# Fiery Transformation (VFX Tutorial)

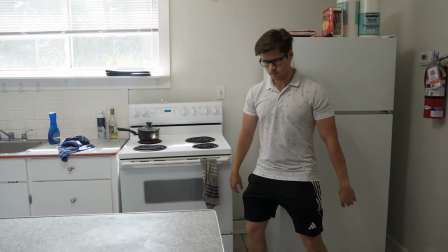Today we're going to be making this effect where I transform into a different shirt with a fiery explosion shockwave.
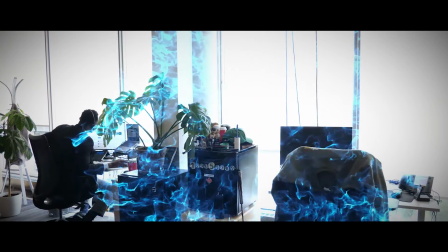The process we use for this effect also works really well for teleportation or other magical impacts.
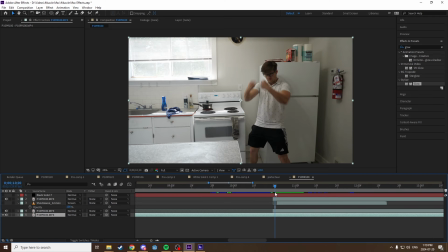To perform this effect, we start by lining up the action of both of the shots, and then we use a slightly feathered mask that expands to transition from one shot to another. And then on top of that, I have a Video Copilot Shockwave asset that I applied the VC Video Copilot Color Vibrance effect to,
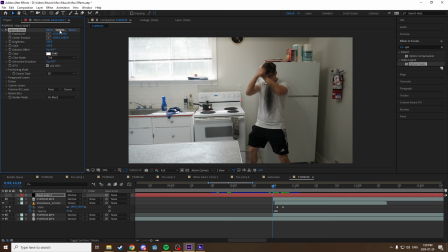which gives us this large, fiery, glowing shockwave. Then, to emphasize the impact of the transformation, I add an Optical Flare.
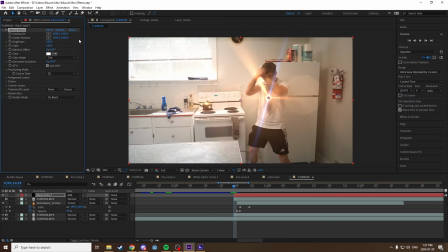I have it appear for one frame, maybe two, at really low brightness,
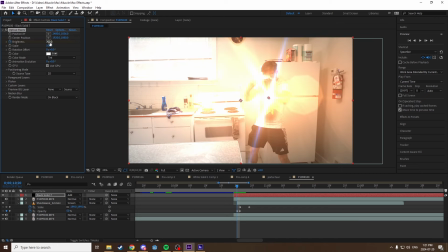and then really crank it up for the actual transformation, and then make it totally disappear 2 frames later.
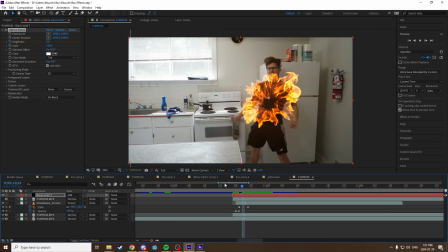The flare obscures the frames where the shockwave appears out of nowhere,
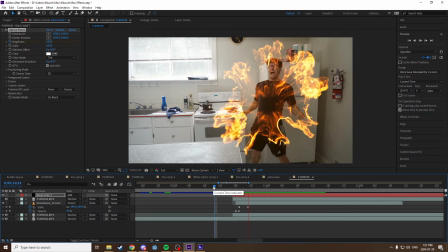so we can trim off more of the beginning of the shockwave to make it spread and appear faster.
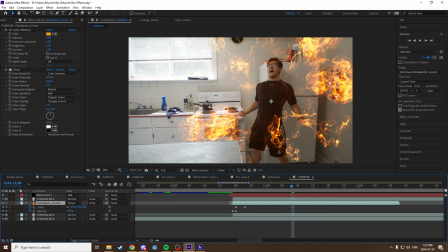Then we can mask out this piece of the foreground and put it above our shockwave so that the shockwave can go behind the counter where it's supposed to be. Right now the shockwave doesn't really blend well with the rest of the footage, and lowering its opacity doesn't look good at all.
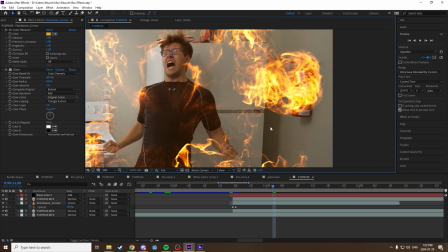The problem is that the shockwave isn't really casting light on the rest of the shot like we would expect.
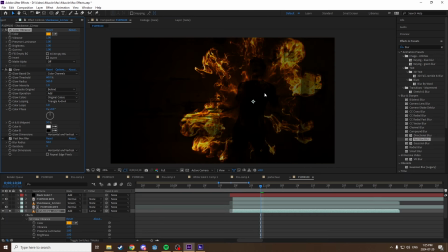To fix this, we can duplicate the shockwave, add a blur effect to it, and then duplicate our footage layer, put it above the blurred shockwave, and select Track Matte, Luma Matte.
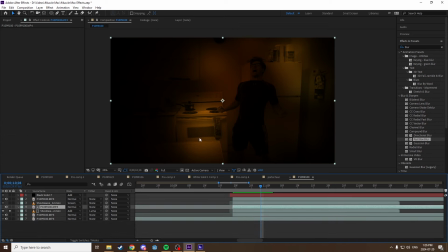A Luma Matte will make it so that the pixels apply more to brighter pixels on the original footage.
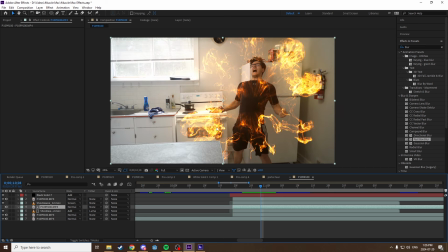If we set that layer to add now, we get a lighting effect that's brighter on areas that the original footage was brighter on.
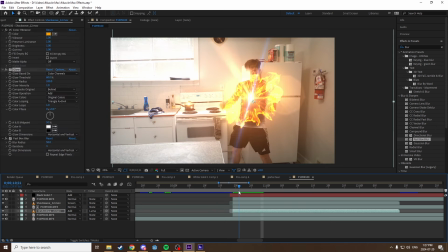You could further adjust this by changing the brightness and contrast of the footage that we're using as the track matte.
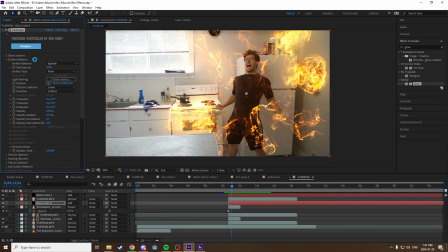Now I want to add more detail to this explosion, so I added some particles using Trapcode Particular.
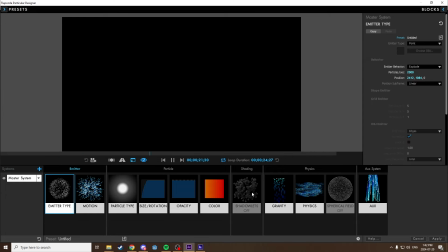These are high velocity with a high particle count on an explode event emitter, with the color shifting from orange to red over time, and an auxiliary system that emits particles from other particles, and that results in the spark trails that we see. I also have some air resistance with a high amplitude and low frequency,
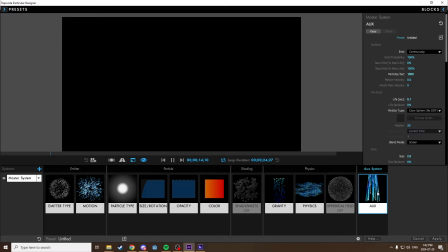which makes it so that the sparks slow down after they explode and also flow around the air a bit.
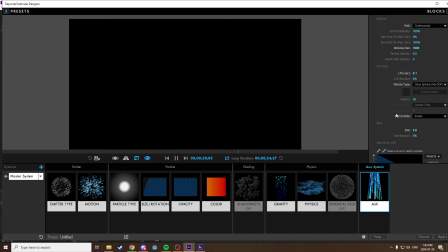I do a little bit of tweaking on the look of these by changing the number of particles, changing the lengths of the streaks by lowering the lifetime of the auxiliary particles, and making some other adjustments.
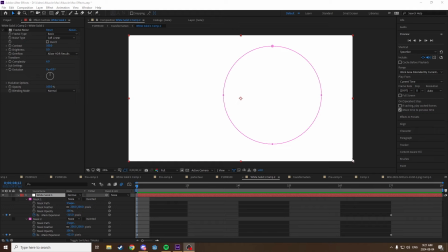Next is the displacement shockwave.
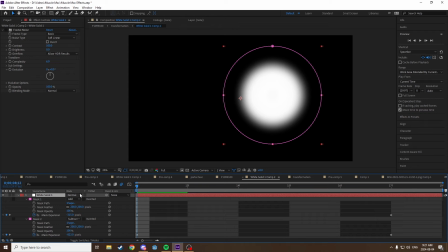I use this in a lot of effects, but essentially all you have to do is get a layer, apply fractal noise to it,
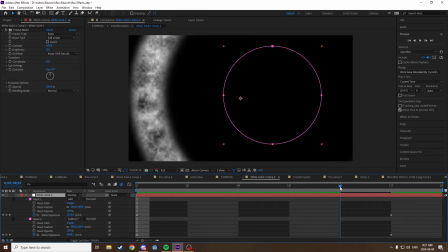and then use some circular masks to animate a ring of fractal noise that rapidly expands over a couple frames.
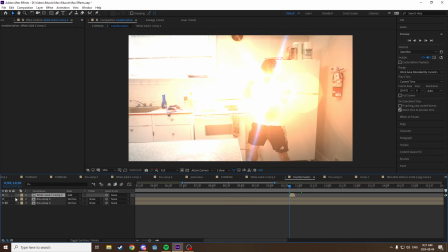Position it and time it correctly, and then pre-compose that layer. Then you can duplicate your original footage. This is so that any pixels that we displace that are on the edges of the shot don't end up going black. Then add the displacement map effect on your top footage layer, select your shockwave layer,
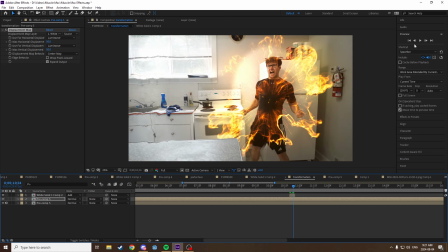set the mode to luminance, and increase the displacement to whatever value you think looks good.
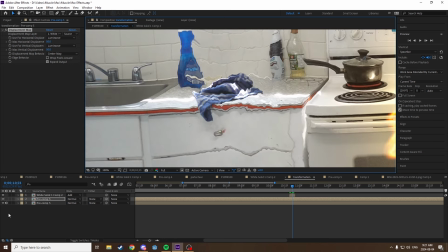This is going to make it so that it looks like a ripple is passing through the world itself and really helps the impact of the shot.
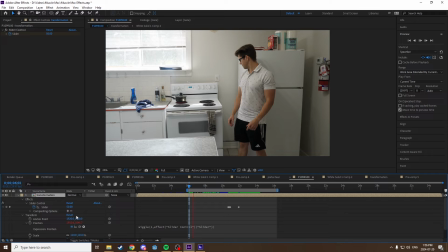Whenever I'm doing a tripod shot like this, I usually like to pre-compose all my footage, zoom it in a little bit, and then apply a wiggle expression to the position. That'll just add a little bit of fake camera motion that can sometimes make it look a little more natural.
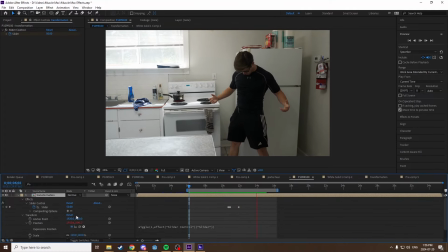But we can also use the second parameter of this expression and tie it to a slider control effect on the footage, which makes it so that we can animate how much the footage is going to wiggle.
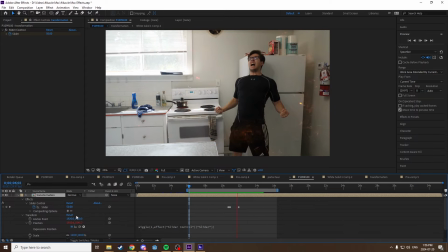Since this is an impact shot, you might expect a handheld camera to be affected by the shockwave, so we can animate that up, make it so that the camera sort of jerks just a little bit when the shockwave happens.
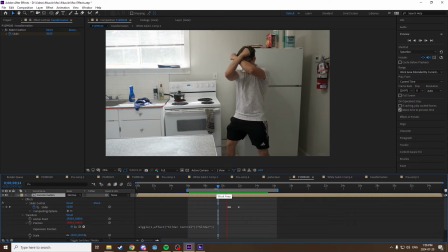And there we have it, the fiery transformation effect. I'll be making more breakdowns of some of the other effects in that video, so stay tuned for some more of these.